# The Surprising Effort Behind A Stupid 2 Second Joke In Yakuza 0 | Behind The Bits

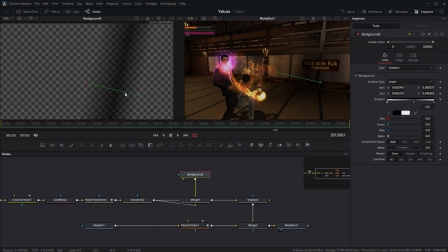744s
What it is just an image with either a solid color or a gradient or a pattern on it. And I've created this little shadow. So if we have a look here at the Kick in the Cock Museum, and then we have a look at the merge, which is combining the Kick in the Cock Museum with that shadow,
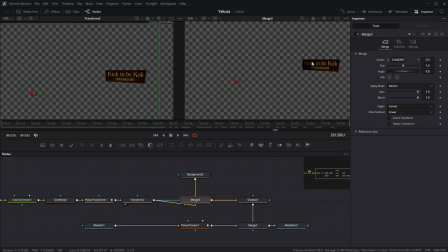761s
you can see there's a little shading here going over it, darkening the left-hand side.
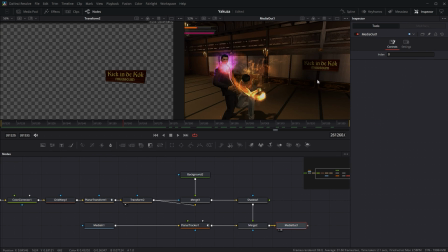769s
And that's to match the shading that's happening here. You might ask why I didn't put it in the middle. And there's a good reason for that. I wanted the lettering to look a little bit like it's got a shine. And the shine will always pick up slightly more towards the edge of the light source that we've got to the right here.
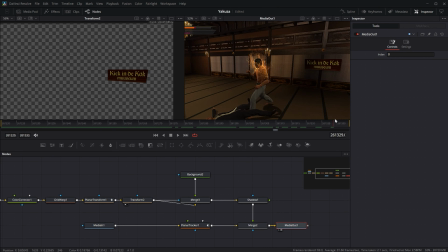787s
And as you can see, as you move, it just vaguely picks up. Look at that. The shadow sort of doesn't move with the rest of the thing. Which we could have had do. We could have plugged a copy of the planar transform into here and had the shadow move.
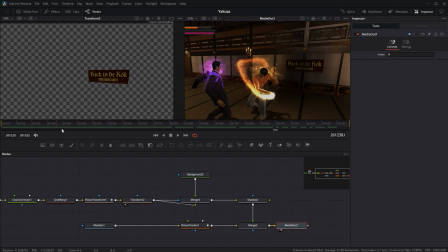805s
But because I wanted it to look shiny, you now get this shininess because the shadow sort of moves over it like that. But yeah, I mean, we could fix that by duplicating the planar transform, putting it on the background so the background also moves with the camera. And that would give you a more matte effect. But yeah, that just gives us a little shadow which places it in the world a little bit better.
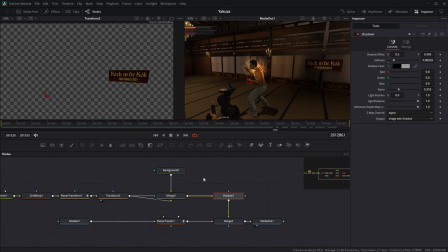824s
And we have a further shadow here, which is a drop shadow.
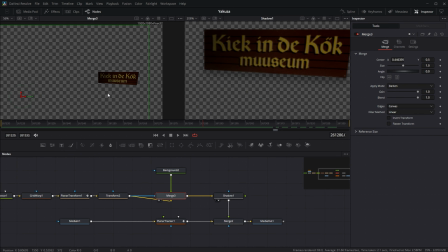829s
So you can see the difference here. Zoom in a little.
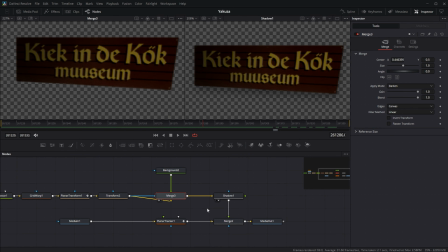836s
Just a little drop shadow here, and that just places it on the world. It gives it an effect on the world.
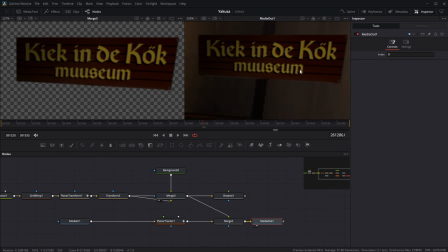842s
If I take the drop shadow off, it's not a huge difference, but it is noticeable now. Like it doesn't look like it's part of the world. See? It just feels more natural. And then the last bit is the merge.
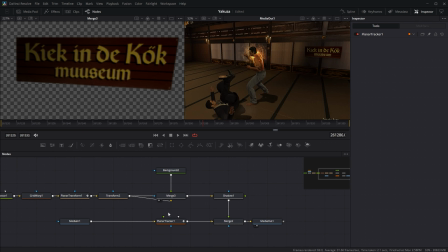859s
Honestly, you can disconnect the planar tracker here. The planar tracker doesn't have a persistent effect. It's used to generate that planar transform that we've got earlier on up here. I just left it on because I'm lazy. You can tell I'm lazy because I haven't named any of these except for this. Like any of these nodes. No, like I'm sure professionals name their nodes. I don't.
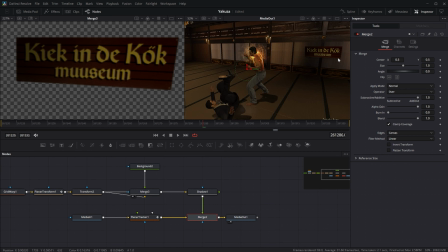878s
We blend that on so that we're just finally putting it on the same scene as our actual game footage. And then stick it in the media out. The media out is just put this in the render. So there you go. That's how I spent 90 minutes on one very stupid joke. I hope you've enjoyed this little behind the scenes video.
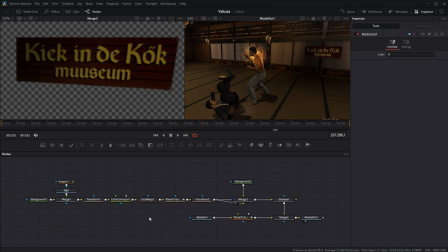899s
If you do enjoy it, let me know and I might do more of these. But yeah, just felt like explaining something. I hope you've learned something. All right, that's all from me. I'll see you very, very soon, and I hope you enjoy the final video when it comes out. Or if you're watching this later in the future, I hope you've already enjoyed it.